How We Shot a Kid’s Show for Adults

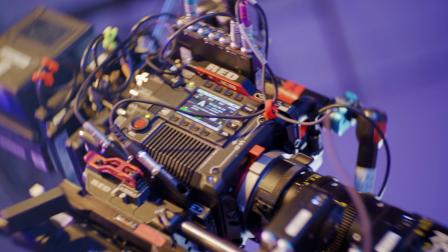249s
So it was very,
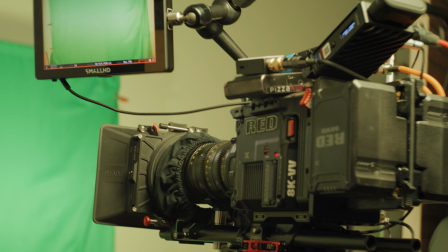250s
very handy to be able to just change the variable ND quickly instead of having to constantly be swapping the ND that's in front of the glass.
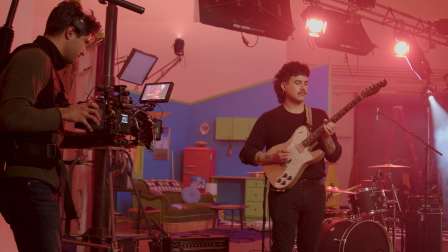258s
Having a global shutter is also helpful for those handheld sequences, especially when you have to do whip pans back and forth.
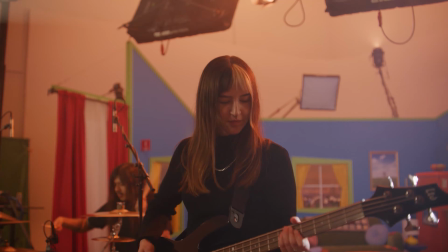266s
You don't have any jiggle, you don't have any rolling shutter. The sensor readout is second to none and produces great looking images. This type of show can't happen without an incredible team, and we truly put together such a great crew for this project.
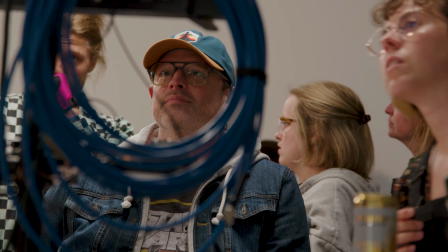280s
Everyone believed in what we were making, and they all offered suggestions on how to make it better.
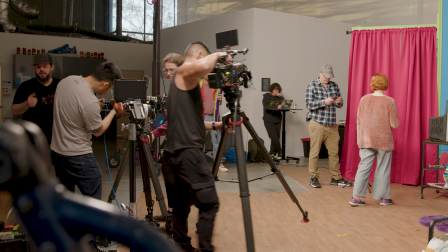285s
Like, oh, if I start here and then move the camera over here, it sort of maybe foreshadows something.
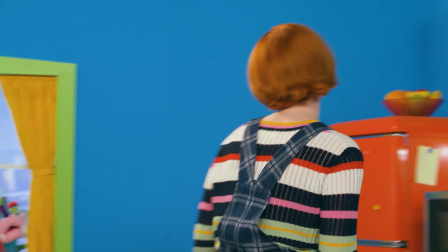292s
Or, oh, if we do a little pan, it increases the comedy.
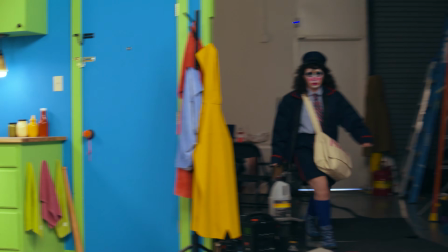296s
Or how about if we break the fourth wall and do a super wide shot showing beyond the boundaries of the set?
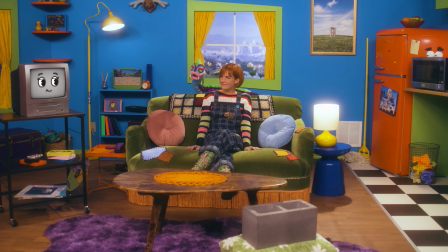302s
Wouldn't that be hilarious? We knew right away what this was and how to use the cinematography to increase the comedy. I'm really proud of the work we accomplished here, and we couldn't have done it without RED. So thank you, RED.
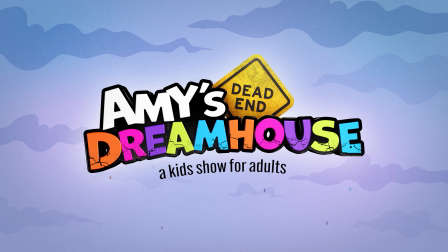314s
You can watch Amy's Dead End Dreamhouse, a kids show for adults, on Nebula.